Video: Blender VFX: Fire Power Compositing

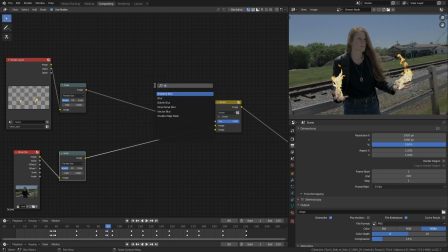258s
And set this bad boy to screen. Nice. I'm going to drop in a blur node and blur the heck out of it.
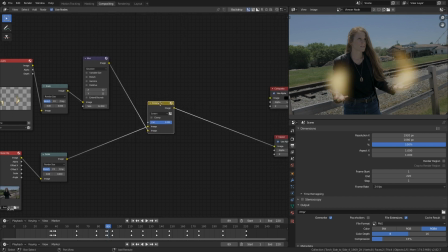268s
Ah, where'd our fire go? Well, that's not what we want, so I'm going to duplicate that screen node by pressing Shift and D.
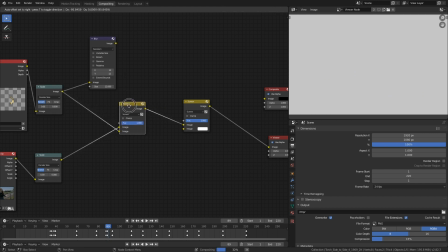276s
I'll take my original render into the first screen node, and then the blur output into that second one.
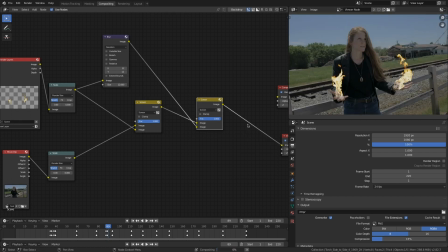283s
Boom. So here we have our render with the fire composited. Haha, we have glow. Fire glows, but it doesn't glow that much, so let's dial it back.
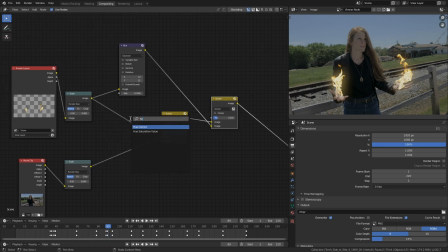293s
Yeah, let's add some hue and saturation, adjust that so that that fire looks a little bit more like it belongs in the scene.
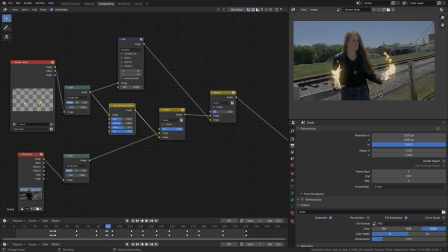300s
Okay, we're done. Eh, not really. That fire has a sharp edge there and it doesn't really integrate with her hands.
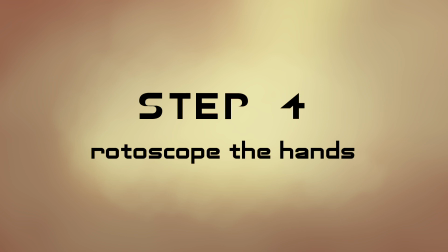307s
So step four, rotoscope the hands. Let's go back into the masking section.
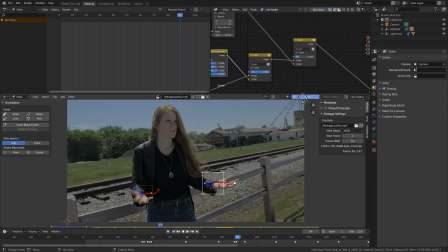315s
And I'm going to create a new mask, name it hand, or left hand, right hand, if you want to be specific.
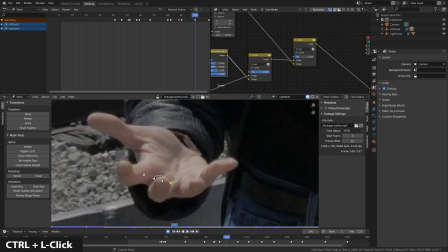321s
I can control and left click to start creating a mask. I can set the handle type.
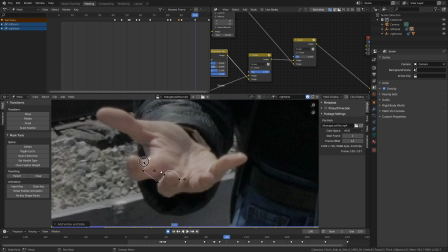330s
And I'm just clicking along here, masking out the part of her hands that I want the fire to be contained inside. Remember, I don't really have to be very careful here.
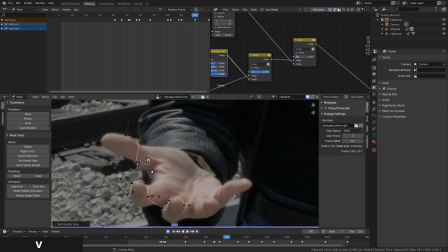339s
I just want to make sure that the fire doesn't bleed out the edge of her fingers so that it looks like it's staying contained to the inside of her hand.
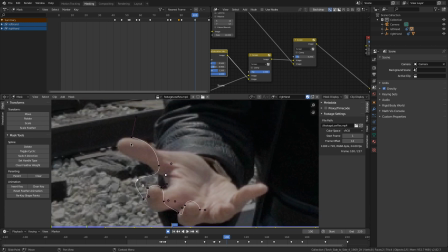346s
This obviously is completely to taste for your footage.
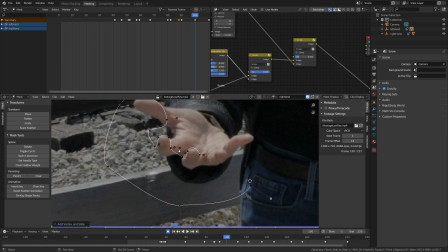350s
And if someone is holding a really flat palm, then you'll have to do even less masking than what I'm doing here.
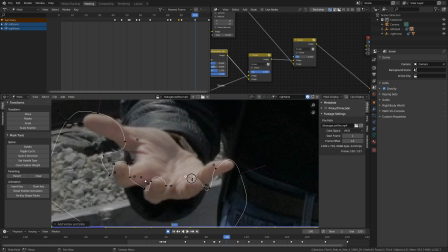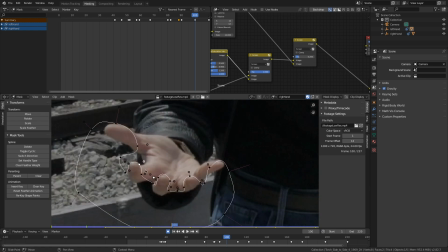362s
I can press Alt-C to close that mask, or Option-C. And then the rotoscoping comes by animating that mask.
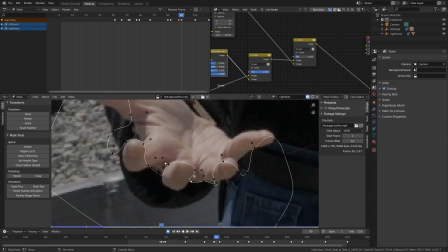369s
So I have automatic keyframes on, and I'm just jumping every 10 frames or so and adjusting the mask to fit her hand.
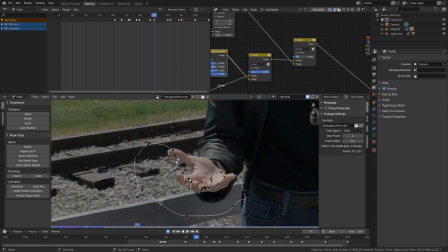377s
And then I'll go back and fine-tune that as needed.
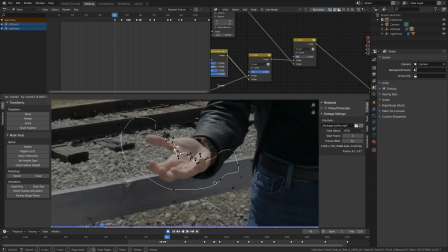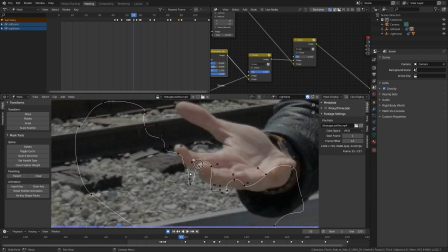386s
Podcasting music time, music time. Podcasting music time.
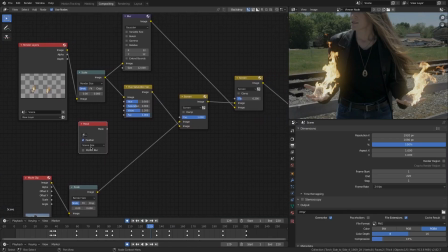394s
All right, I'm going to take that mask output and drop it into that very first screen node of our fire composite element.
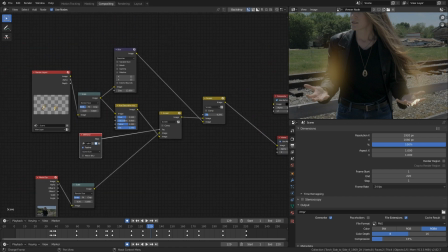402s
And then you can see, aha, the fire is contained inside the mask.
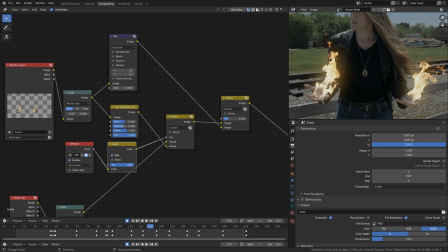407s
We might need to invert it. There we go. Now, if you created two separate masks for each hand, like I did, just duplicate that mask node
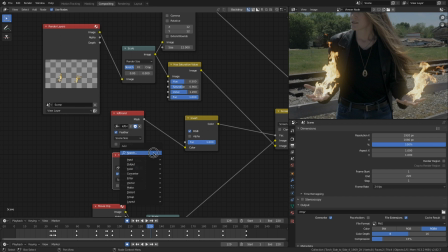419s
and add those bad boys together. A math node works pretty well. Set that to add.
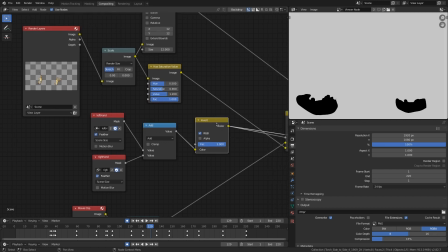424s
And now Control-Shift-Click, we have our really ugly looking mat there. We can plug it into the factor of our screen node, and voila.
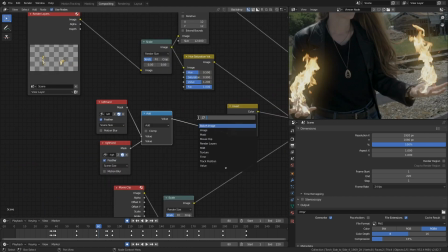433s
But it still has a sharp edge, so let's blur it. I blur everything.
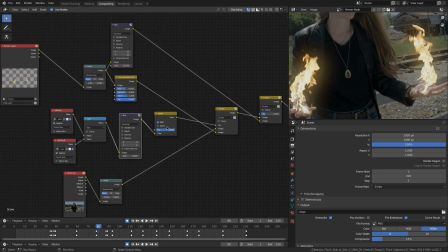438s
Just half of compositing is just blurring stuff. All right, so there's my blurred mat.
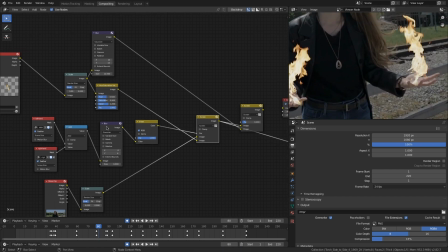445s
Let's view that. Aha. Integration galore, just like that.
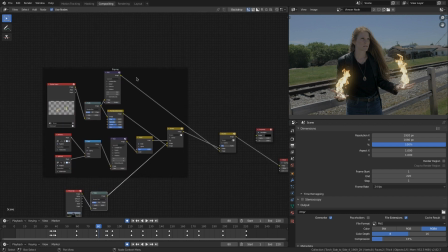449s
Okay, now we're done. Eh, not really. Let's join those all nodes together, do some housekeeping, make it look nice.
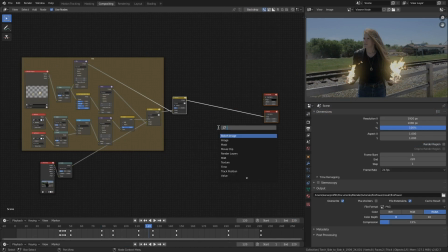456s
Your node tree has to look nice, guys. It's a rule. So I'm going to add in a mix node. Step 5, add the bounce light. A lot of different ways you can do this. I'm going to use an RGB node.
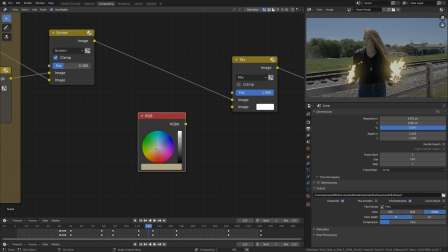467s
Pick a color. Set it to soft light or screen. Nice.
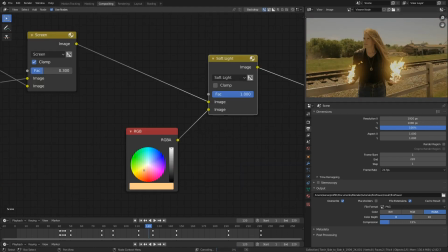472s
But we really only want it to affect her face and body.
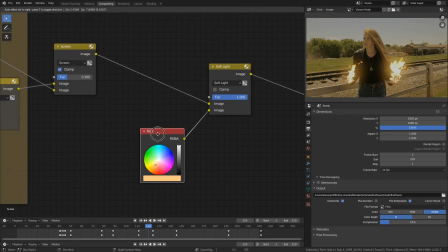476s
So we need to create another mask so that stays contained to just her body.
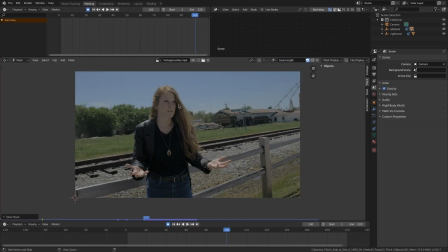482s
So back in the mask section, gonna mask around her torso here. Alt-C to close that mask. More rotoscoping. You can see I'm not being too careful here.
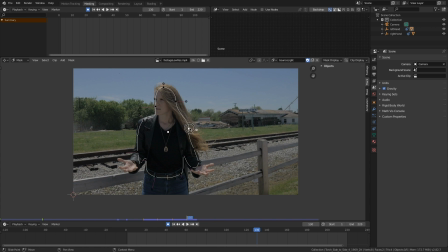499s
Every 10 or 15 frames or so till I have a rotoscope around her torso.